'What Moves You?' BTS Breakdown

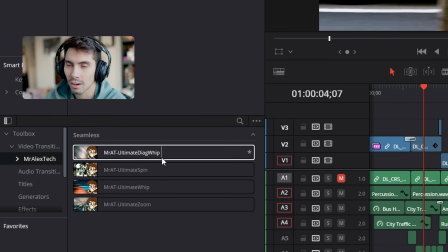[12:29]
They're awesome. I would definitely recommend going and checking them out.
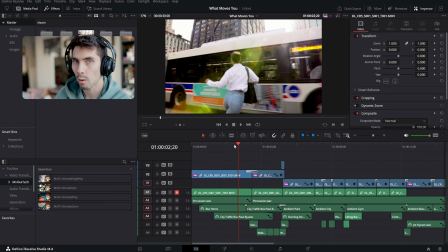[12:32]
So our first transition shows the model running from left to right, so I obviously decided to do a whip pan going from left to right to match that movement and bring those scenes together.
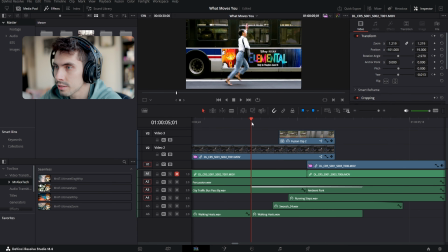[12:39]
One of the most interesting transitions of this video is this transition from bus to track.
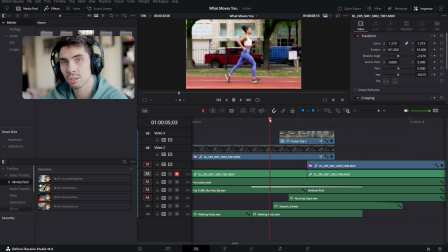[12:44]
And the way that I did that is I actually shot a plate running past a sign,
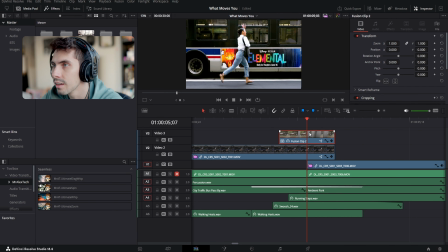[12:49]
and then I masked out that sign you can see here in this clip, and this is its own layer.
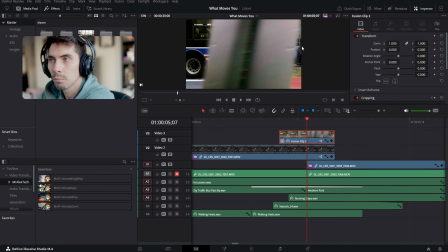[12:55]
So this kind of moves across the screen, and then I do a little mask behind it to transition from the left scene to the right scene. You can see here we got half of the previous, half of the new, and this is just covering that crop line right in the middle.
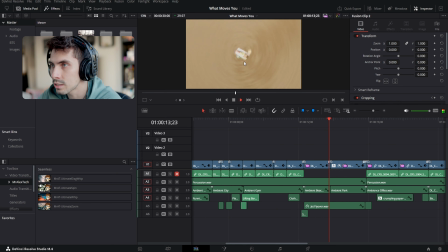[13:07]
You can really see it here in the drone scene where we're already spinning with the drone, and then I'm just using the transition to match that movement. So one big thing that I learned from this project in the post side is sound design, and in the past I've played around a little bit with adding effects or definitely like creating sound effects with a transition, but this is the first time that I really focused on sound design of the scenes and the visuals. So I did a lot of research and I dug really deep into some sound libraries through Envato Elements, and I tried to download as many sound effects as I could from what you were seeing on the screen. And that's a combination of ambience for the scene, which is one layer, and then beyond that you have individual sound effects from things that you see,
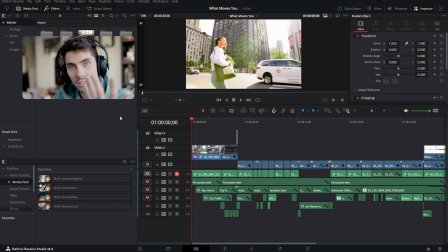[13:49]
whether it's general city ambience and then on top of that a car or a horn, or if you're in the park it's general wind and then birds, and then you hear the steps of the person running on the track.
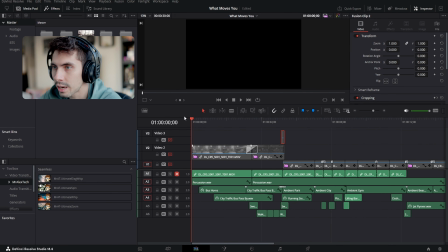[13:59]
I'm going to disable the video tracks and just pay attention to what you're hearing and try to imagine a scene in your head just from the audio alone.
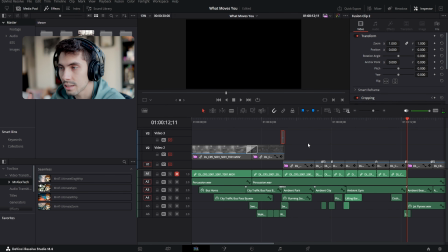[14:19]
So you already get an idea. The first scene is obviously in the city, the second scene is obviously in a park, the next scene is back in the city, and the next scene is in a gym because you hear the clanking and the rattling of weights and people talking.
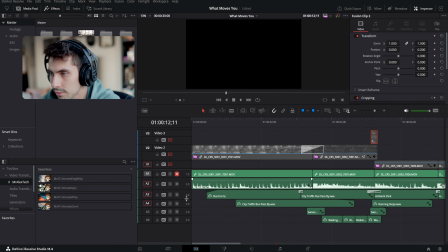[14:31]
To break that down, we have a bunch of different effects here. We have a bus horn sound effect, into a swoosh, and then a smooth blend into the park scene.
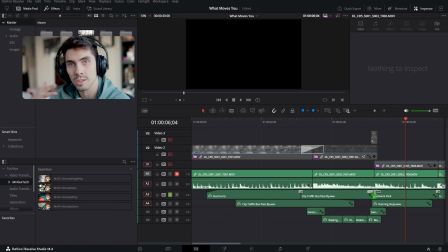[14:45]
So I did a lot of crossfades here on my ambient sound effects to transition the scenes very seamlessly without it being too hard of a cut.
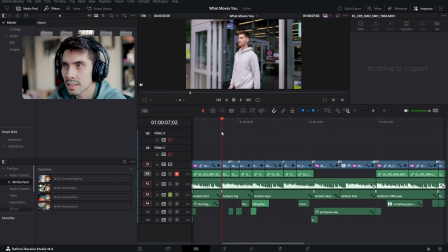[14:53]
The goal is to basically create a sense of sound that's realistic in the scene, even though I wasn't recording audio. And if we disable the music, you'll understand what I mean a lot more.
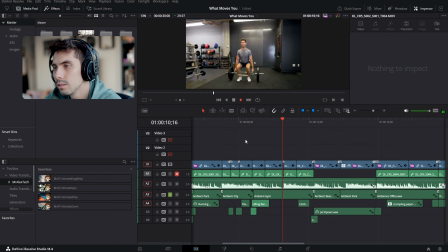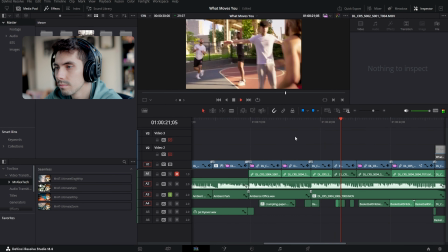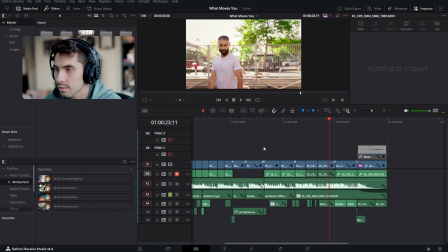[15:18]
And that's just the ambience. So if I add sound effects in there,
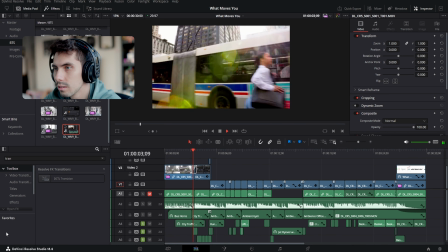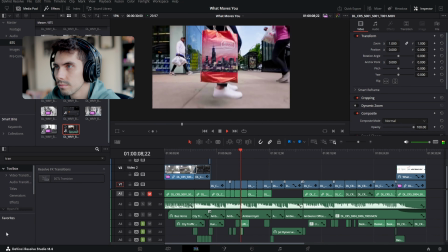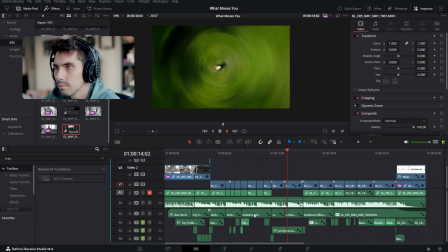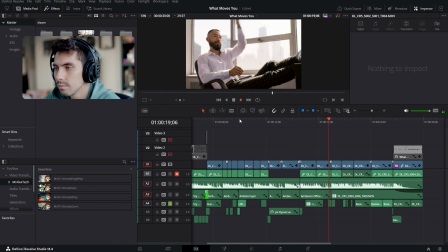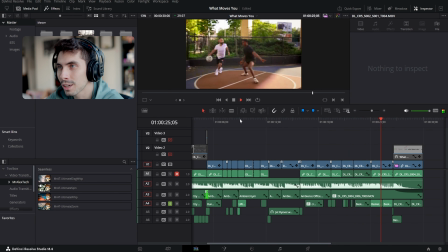[15:44]
I also added footsteps wherever applicable, especially in the basketball scenes, along with the backboard.
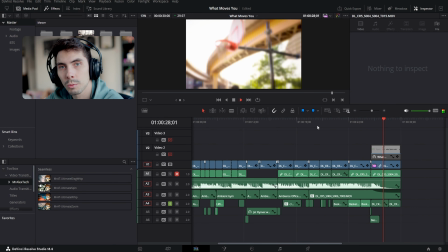[15:50]
On top of that, I had to add a couple extra effects like reverb and echo to make them realistic with the scenes they were in, since a lot of sound effects you'll get online were recorded in a clean studio.
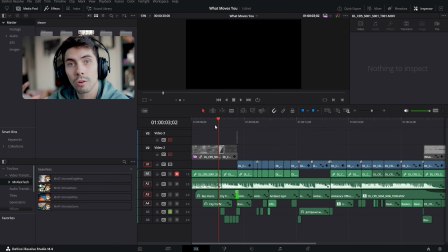[15:59]
After we're done with all of the logical and realistic sound effects, we can get more creative with things by adding more sounds that are meant to evoke feelings. So I created sound effects whenever you saw a transition happening to really punch that transition home.
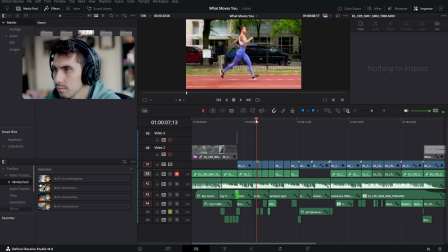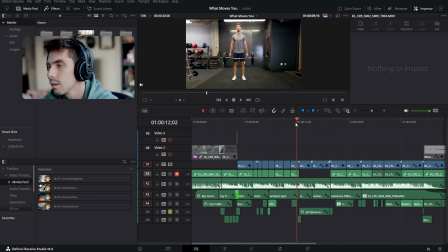[16:21]
So the triple whoosh from the back and forth, as well as the drone scene.
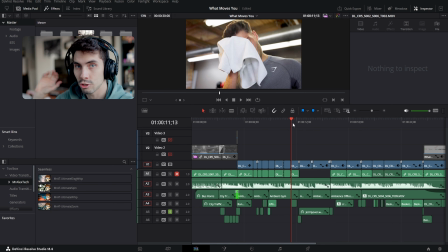[16:27]
Since we're going all the way up to a drone's perspective, I decided to add a jet flyover to kind of evoke the feelings of flying.